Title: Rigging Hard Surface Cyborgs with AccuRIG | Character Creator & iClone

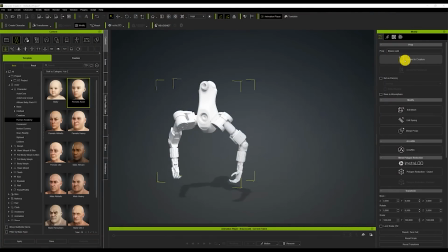743s
Now, doing this is a lot easier than you might think thanks to the AccuRIG system.
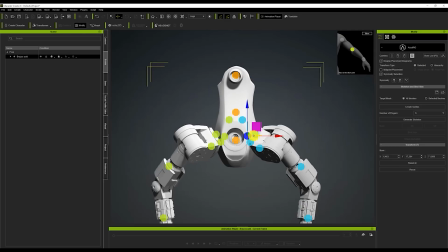748s
Simply, we introduce the mechanical arms in Character Creator and then press the AccuRIG button to redo the same simple process we've already seen.
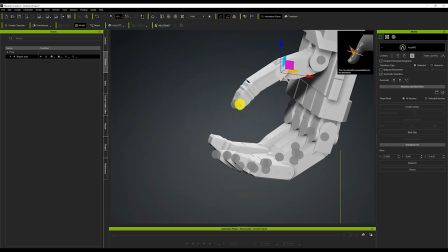756s
In this case, the bones will be regenerated, such as the leg bones, which we're not going to actually use.
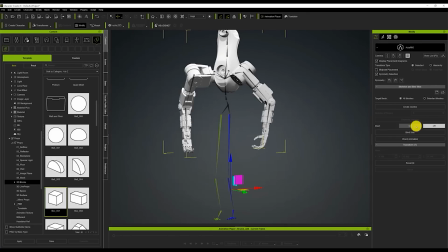762s
For these cases, AccuRIG has a very practical solution that actually allows us to mask
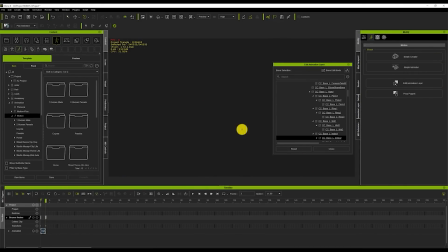769s
the bones out so they're not going to bother us later on and they're not going to get in the way or interfere with what we're trying to do.
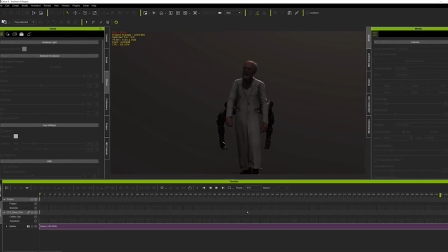775s
And as we saw a moment ago, you know, we just have to import it into iClone and use the link option to attach it to our character.
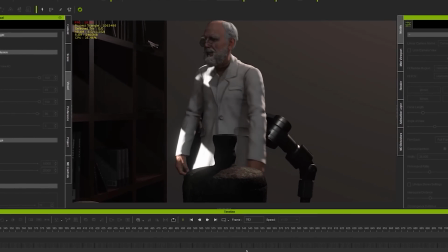782s
The arms in iClone can be animated independently using the Edit Animation Layer menu.
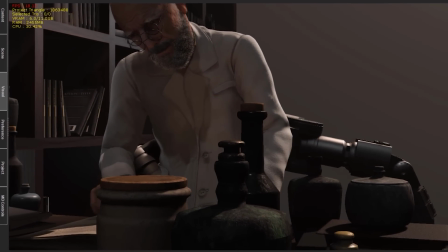786s
I recommend animating these elements after animating the main character, as their movements will have to complement the base character.
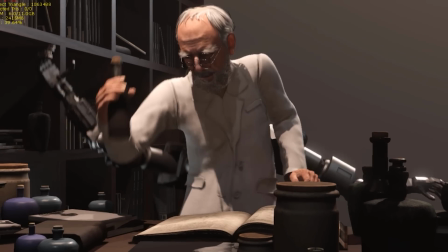793s
And now both animations combine and interact with objects in a natural way.
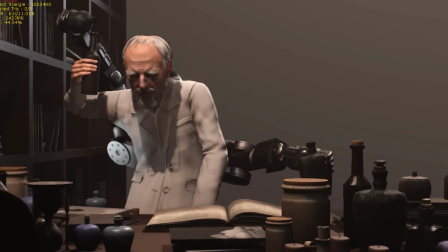797s
And we'll see some more examples later on, but now we're talking about mechanical arms and the last system,
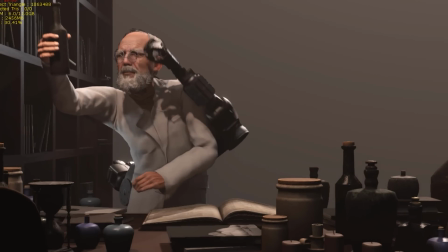802s
the rigid system, and it's the traditional one used for classic robots.
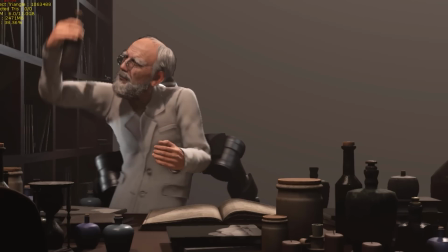807s
It's a very complicated system because we cannot use elastic elements and deformations, forcing us to think very carefully about the structure that makes the character.
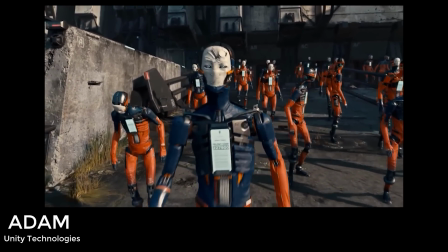815s
However, despite the complications in moving these characters, they are very popular.
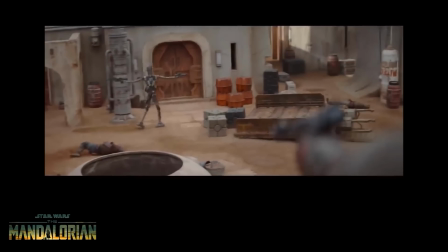819s
The reason is that robots can virtually take any shape and can be animated in a creative way that's impossible in other systems.
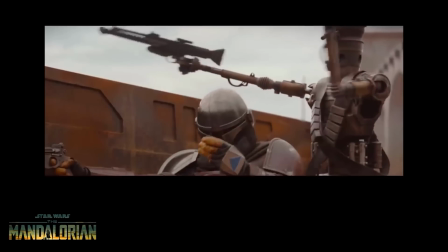827s
This means that they can be characters that attract much more attention now more than ever,
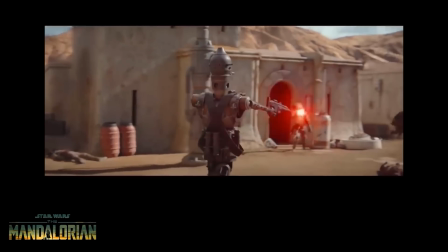832s
and in real life we can see incredible advances in robot technology, and today most people see more robots than people in armor.
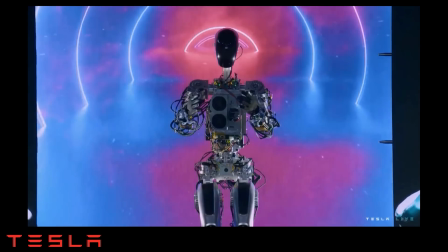839s
Looking at this technology and studying its movements and structure can help us to make more consistent and realistic robot characters.
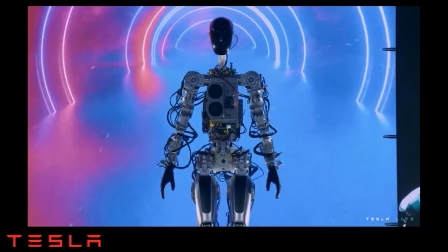846s
Now, of course, we can't pretend to simulate 100% the mechanisms of such a complex robot.
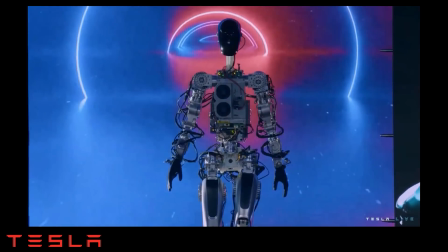852s
We just have to make it look realistic as the robot design,
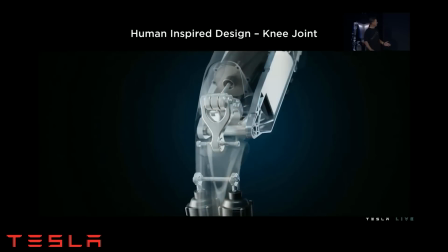855s
and it will take some inspiration from reality too to actually get that character and leave the rest to creativity.
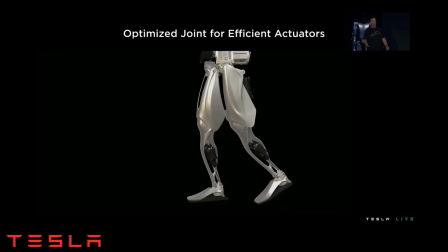862s
Now, for inspiration, look at the work of Luka Misvics and Vitaly Bulgarov. Their work is more inspired by human anatomy than actual robots and gives the impression that their designs could work in
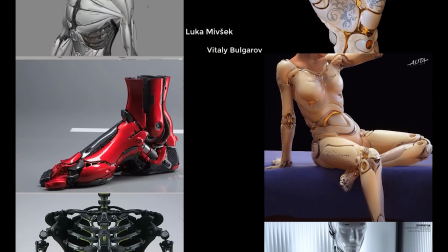874s
reality even if they do not. iClone offers a free robot character with a different bone system to Character Creator,
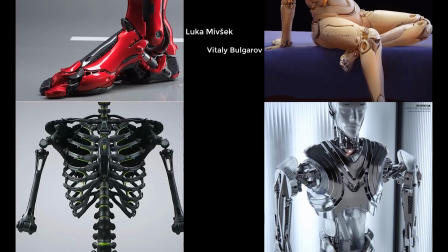880s
and it proves that even if we have a robot already rigged in an external program,
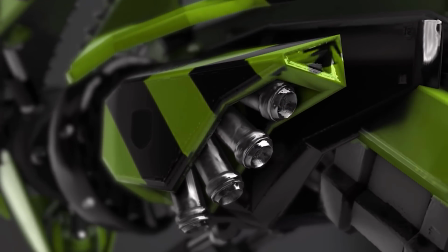885s
we can actually still bring it into iClone and begin animating it in any way we like.
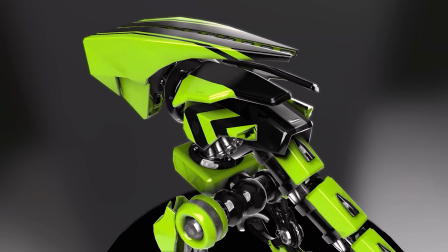891s
So if we remember earlier when we introduced you to that crab robot,
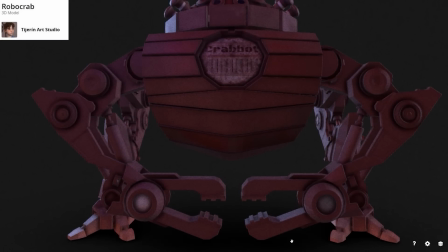896s
you can actually download that free on Sketchfab if you search for RoboCrab.
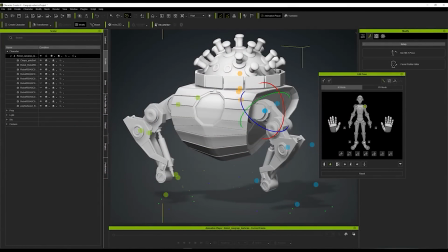901s
Now, like most robots, its joints only rotate on one axis, and we have to take this into account.
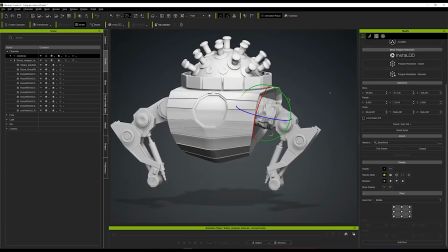906s
We don't want to destroy the model.
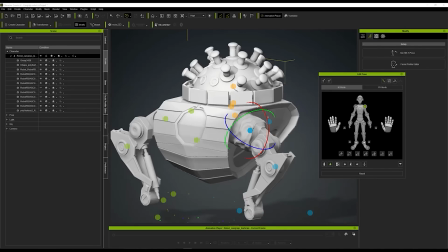908s
So this way of animating is very complicated, and we may want to switch to our character to the mix system by placing flexible elements in the joints.
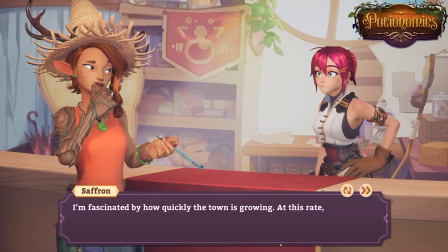916s
Another way to avoid this problem is to use a popular solution in character design, the use of sphere joints.
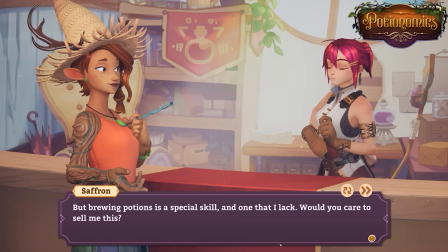922s
This system is widely used in non-mechanical characters such as golems, and being a more pleasing system to the eye and allowing us all the flexibility that we need.
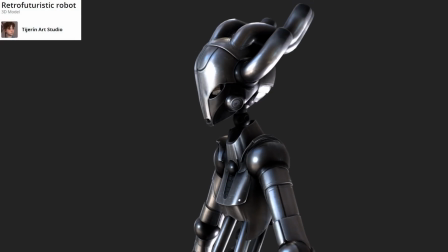931s
For this last system,
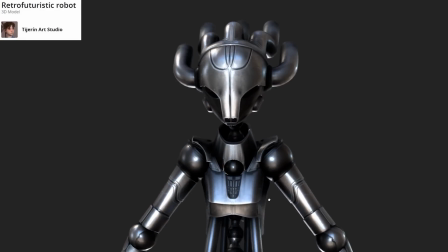932s
I've created a retro style robot that you can find and use by downloading it from Sketchfab by searching under Retro-Futuristic Robot.
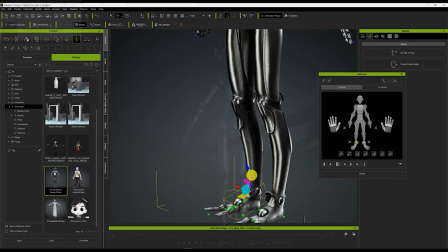940s
I've based the whole system on joints using spheres, but we also have some hydraulic systems too that will allow us to implement that into the rig.
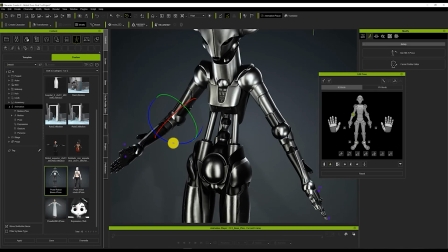948s
Now check how well the sphere system works inside Character Creator. We're going to see how useful it is to have elements like hydraulic tubes.
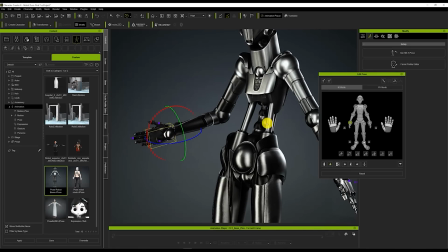955s
The tubes have polygons at the top and the bottom.
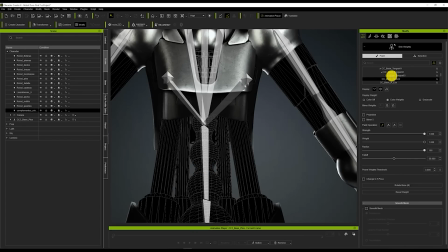958s
This way, if the lower polygons have a bind skeleton at the hips and the upper polygons have a bind skeleton at the chest,
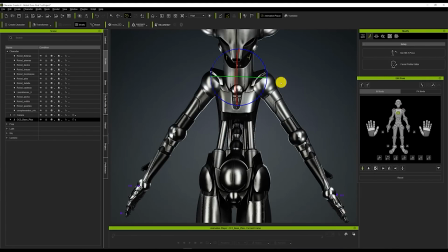965s
when the character is actually moving, it gives the impression the hydraulic tubes expand and contract by sliding really smoothly.
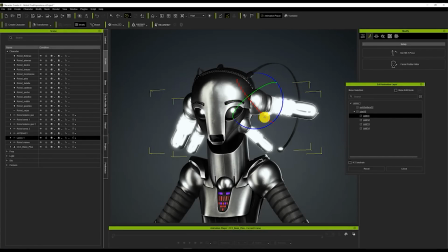972s
So I've got a different version of this robot for my next video game called The Evil Fury that is available on Steam. In this version, I wanted the robot to look a lot nicer, so I added bulbs on the sides with the same system spheres, and you know, it just gives that a bit more of a nicer look, and you can move these independently.
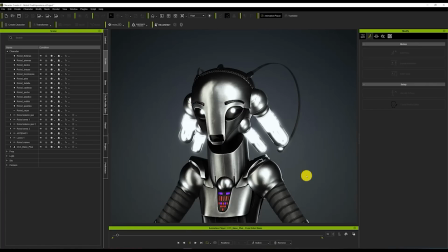990s
I've also attached two antennas to which I added a spring effect to give the face more dynamism.
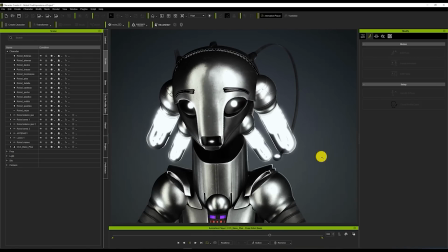995s
Now, I also wanted his face to have facial expressions and to be able to talk despite being a rigid robot. It occurred to me that the solution to this problem could be to use a character creator base character with all the expressions and lip sync system that the program has to offer,
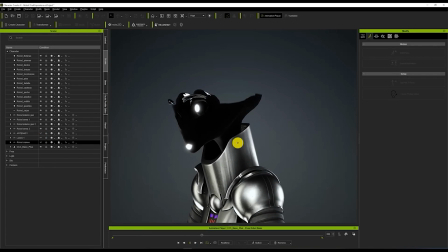1010s
so that the final result would be that of an LED screen instead of eyes and mouth. I decided to put the face behind the helmet and illuminate the pupils and the inside of the mouth,
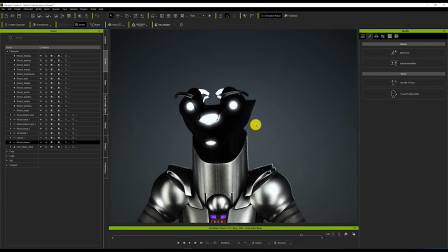1019s
and I made the rest of the body transparent, including the skull, which I took out of the helmet so that I could attach some eyebrows to it,
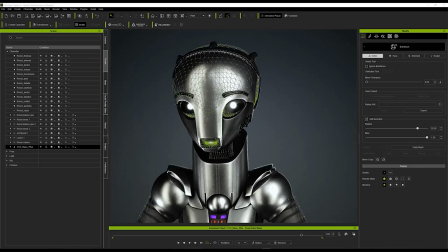1025s
so it would look like they had a system of magnets on the robot's forehead when they move. Now, to get all this, I had to use the base character and add the rest of the armor as clothes.
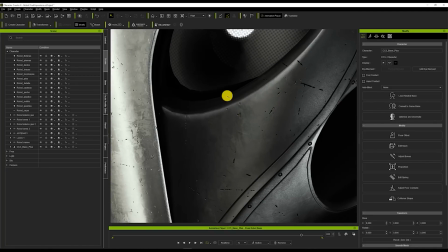1034s
It's a slower process, but it's worth it in exchange for all the animation and facial expressions that the face offers.
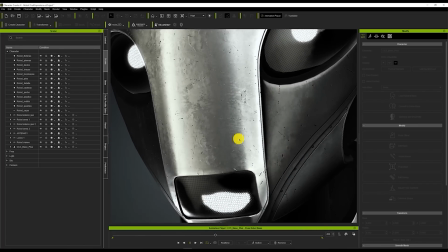1040s
After this, I made the animations in iClone of the three characters to make a small sample video.
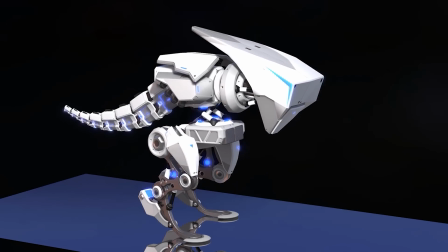1046s
Remember, iClone offers an animated example robot with different aesthetics to give you an idea of what you can achieve.
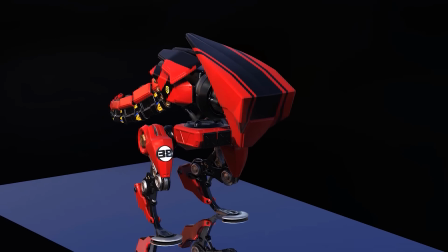1053s
Afterwards, I could take advantage of the extensions that Realusion's just released to link iClone with Unreal through Live Link.
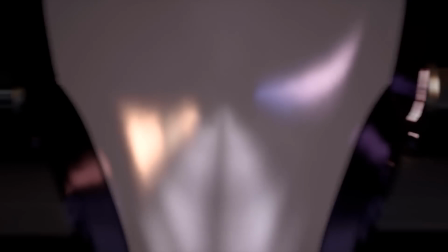1059s
In a matter of seconds, both programs are linked and we can see a beautiful render in real time.
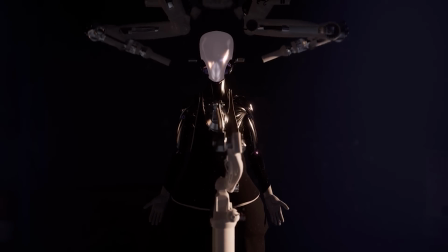1064s
In addition to adjusting textures and lighting in Unreal, I added fluid simulation to the characters.
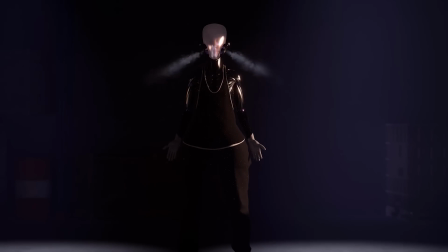1070s
So I hope you like the final results and find the tutorial useful.
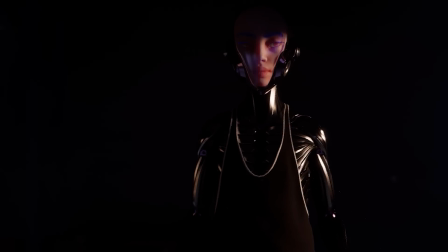1073s
Here I say a goodbye, but don't forget to subscribe to the Realusion YouTube channel and check out all of their wonderful tutorials.
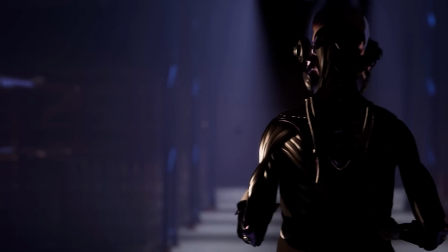1081s
Don't forget to hit that subscribe button and turn on bell notifications. Hopefully see you again soon for another tutorial.